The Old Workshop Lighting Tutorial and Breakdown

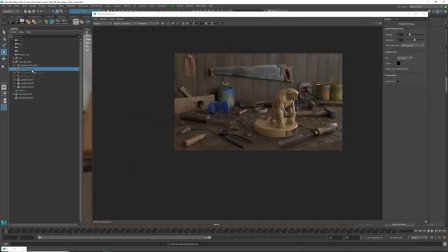20:32 I'm gonna stop the render now I'm gonna turn
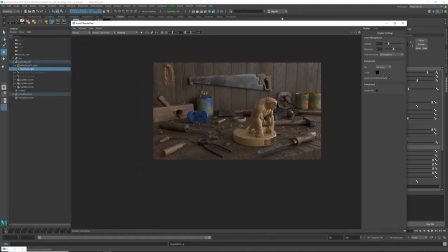20:38 on the main side light now which is area light that's
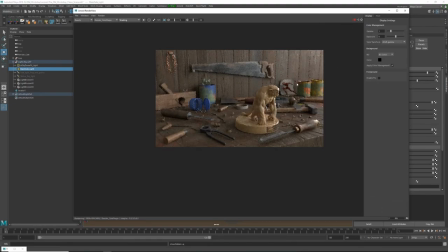20:43 gonna bring a lot of that warmth coming from this side and you can see that's gonna you know
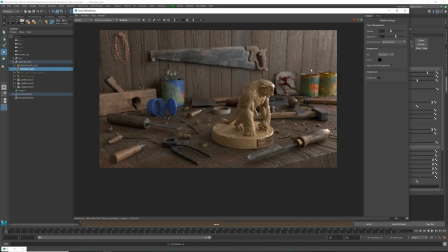20:48 start to bring out the silhouette of the object it's gonna start to give a little bit more shadow like I'm keeping the shadows on this light very soft and I'm keeping this light moderately intense because I want the intensities from
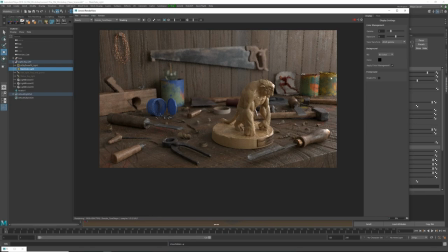21:05 this light and the spotlight to combine it to look like there's it it's got it's
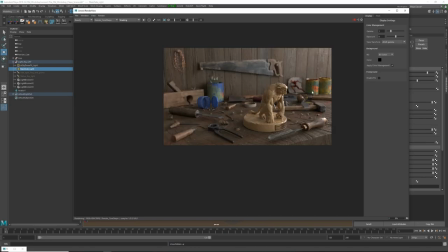21:10 like one light right so this light is you know brightening the image
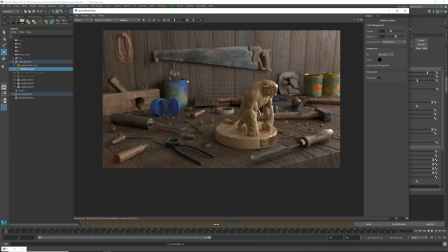21:15 overall it's adding a bit more warmth and then I'm gonna add the fog light that has you know all the effect that we looked at and that's gonna make a big difference so that one is fairly bright and
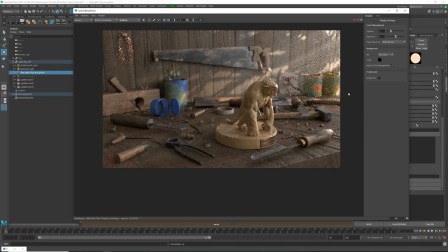21:32 the reason is fairly bright is because most of the light is masked off so where you see that light is where in that black and white image whatever there is white so
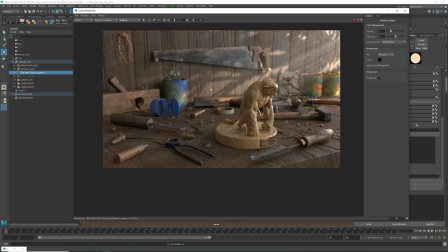21:45 all these branches are blocking the light and you know these areas here going through the gobo is what you see um in the final render and then you see as statue here is like a little
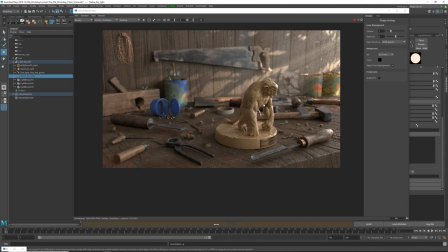22:01 bit dull and i want it to be to have a little bit more focus on it so i'm gonna enable that light and then immediately just adds a little bit of like a spot like a very soft
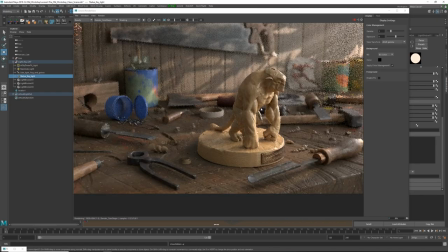22:14 spotlight um on the statue but all but again i'm trying
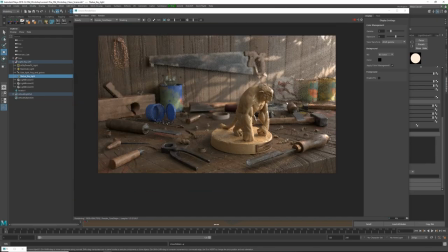22:19 to light this just so you know just enough that I have a lot of contrast and not sorry not a contrast a lot of information but not a lot of contrast because I want this to look as flat as possible and we're
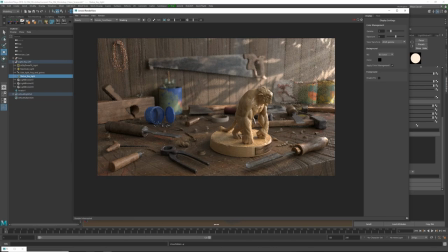22:35 gonna see why in this next step so we're gonna open up the final render
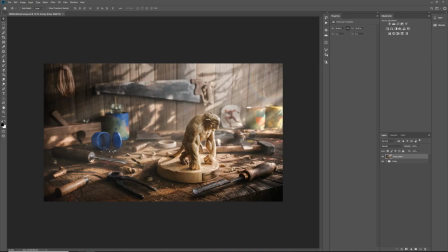22:42 so if I go here I'm gonna drag this
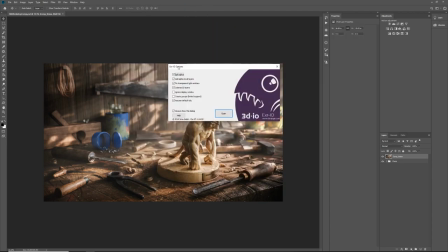22:49 render in Photoshop I'm using exr io which is a free plugin for photoshop for opening
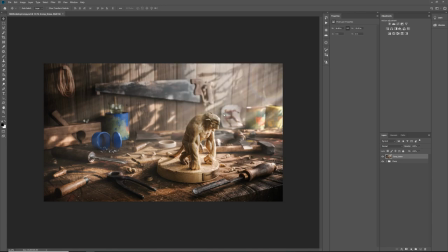22:55 multi-layered exr files so um without that you won't be able to open multi-layered
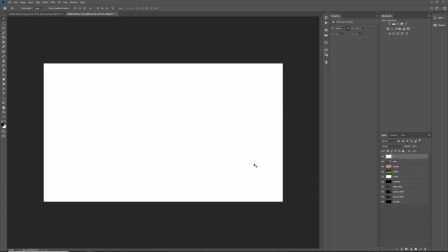23:02 exr in photoshop so when you open this it's going to be pure white and you're going to be like what don't worry that's just the alpha which is like the first channel for some reason i delete that i don't need that so this is the final render we get